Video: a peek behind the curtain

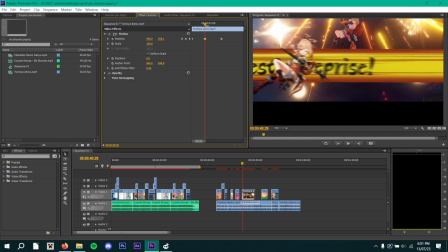[4:06]
Maybe it's a little bit too fast, but like, as you can already see, by already having the video in this position,
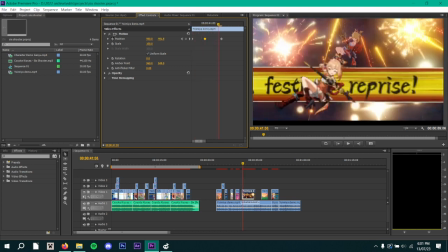[4:15]
it kind of like goes quickly into position, and then when it lands in the final position,
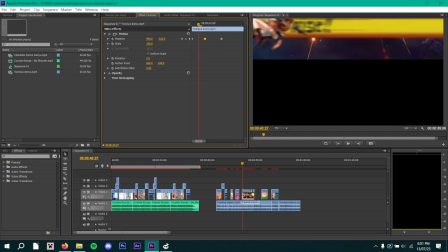[4:20]
it's a slower movement, which looks smoother. Or at least I would like to believe that's the case.
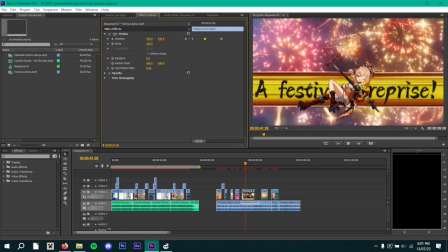[4:29]
Maybe I should like export it for like an example, but I think that it probably works as is. There's a rotation in this.
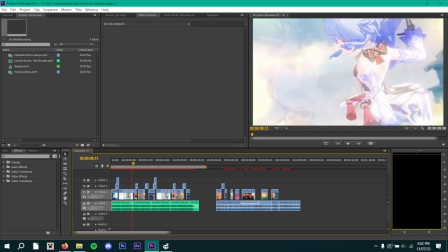[4:45]
Oh, this is a default transition because
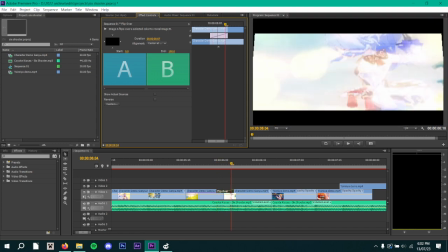[4:50]
this is the only default transition that I actually like. I don't really care about all the others.
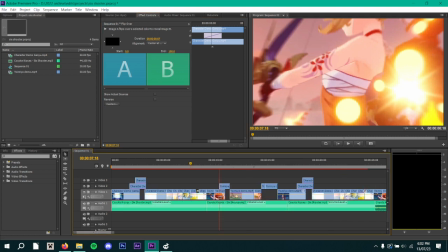[4:57]
They look a little bit too PowerPointy to me, but that one kind of works
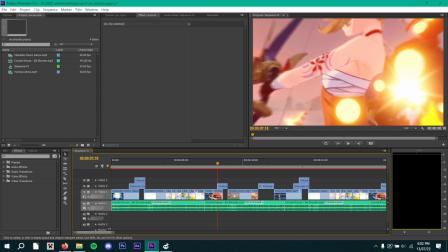[5:02]
especially since it's something that I like to do if I knew how to use After Effects, but that I don't I don't understand that thing's UI. It really scares me.
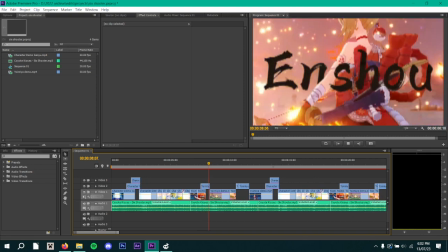[5:13]
So for now, I'm safe in my Premiere Pro. You have this rotation here. I'm pretty sure. Does it start with? Yep, it starts here. And this one's just 2 frames. It goes very quickly, so you don't even like see it.
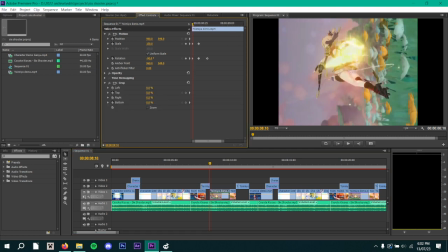[5:31]
And then the second clip that it transitions into, it's just it's just 3 frames again, man.
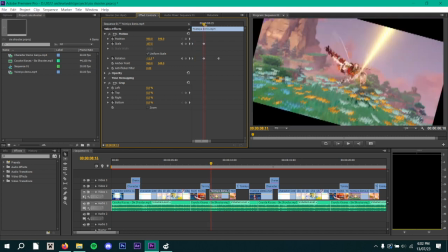[5:38]
There's a little bit of a zoom out
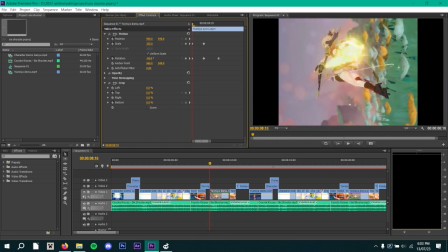[5:42]
that's barely noticeable because of the rotation and how fast it is.
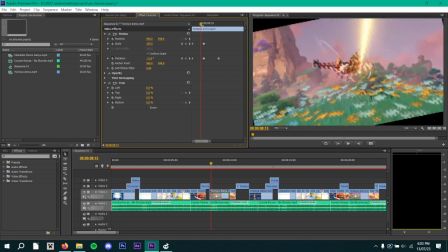[5:48]
But like it does a little bit of a bounce, which again is lower,
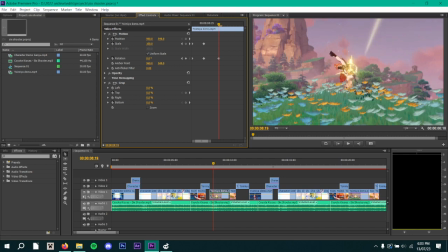[5:54]
and it doesn't have to do as harsh of a movement as it does for the first 2 frames, so it looks smoother. This is how I trick your monkey brain into thinking that my edits are good. And there's another thing at the end here.
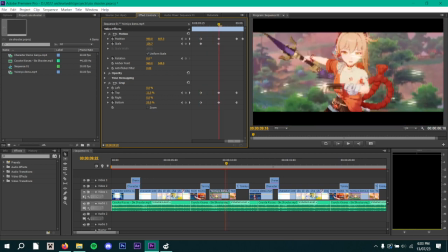[6:12]
It's a similar principle with the black borders.
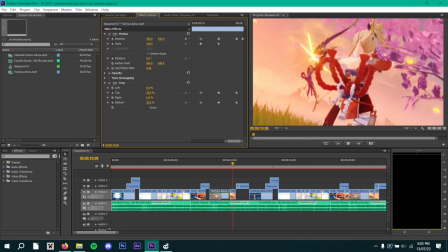[6:15]
And then it goes down and it's a fast movement and it's taking from the transition that's built in into the other clip.
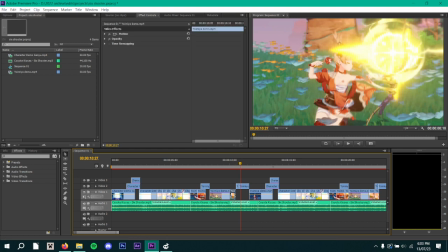[6:24]
So I don't actually have to do anything here, and that's probably all there is to say about this edit.
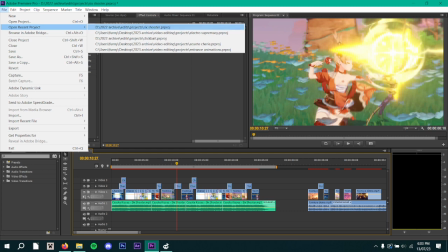[6:31]
I actually wanted to talk about more about my I wouldn't know what to call it.
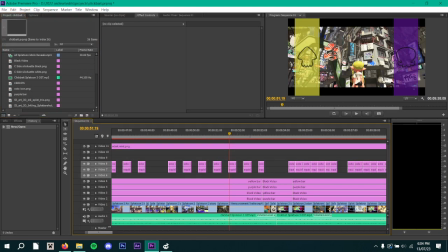[6:42]
Magnus Opus? I wouldn't know. Anyway, this is the clickbait visualizer.
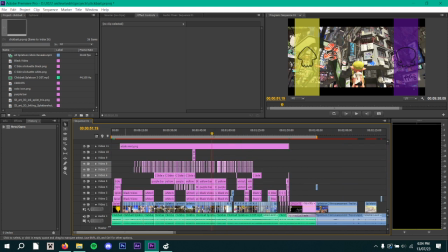[6:47]
Clickbait's the name of the song. I've had to clarify that too many times.
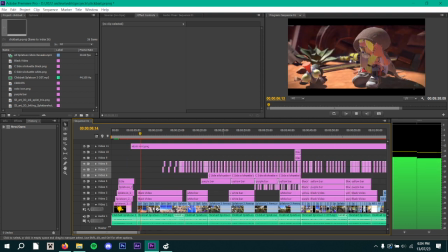[6:55]
I can actually play the audio of this one because for now Nintendo won't smite me for it.
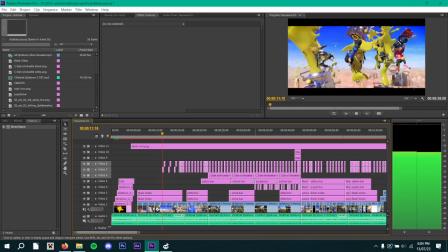[7:02]
But yeah, you see the black borders here?
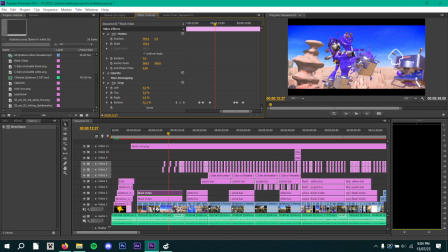[7:08]
Oh yeah, baby. Oh yeah. Yeah, this is just welcome to my world.
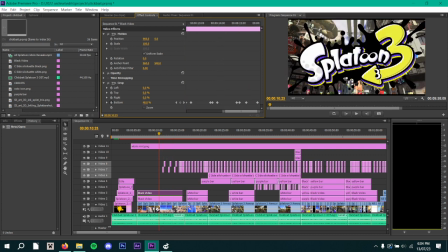[7:17]
Why is this not zooming out? Let me showcase the frames. There we go. See, these are a lot of frames.
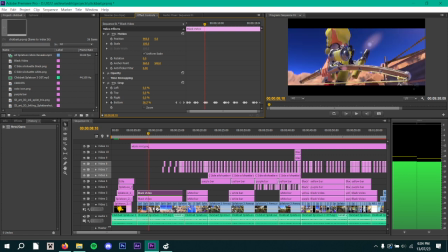[7:30]
And yeah, it's just initial position,
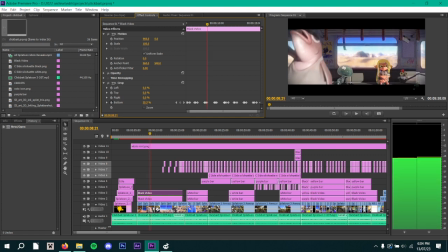[7:34]
final position, and then another frame that takes longer, and it's not as large of a movement, so it kind of just feels smoother. And and then there's also like an extra frame that makes it switch into like
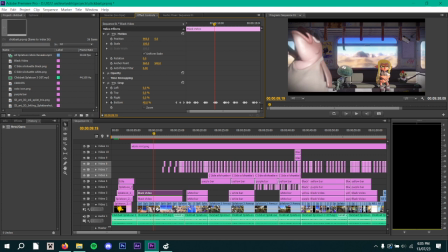[7:53]
which of what would be the primary position of the following transition,
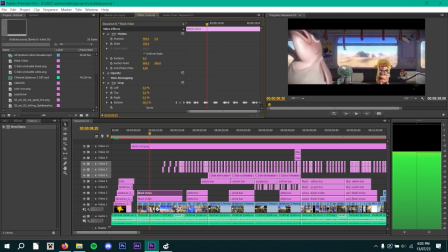[8:00]
and it's such a small change from like the final position of the previous one that
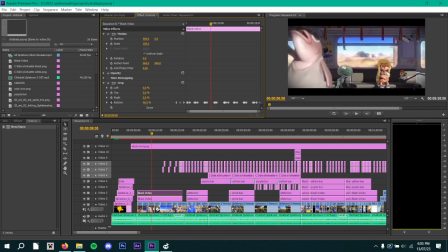[8:07]
it looks cool. I'm trying to be technical here, but I've never really explained. I haven't learned this from anyone.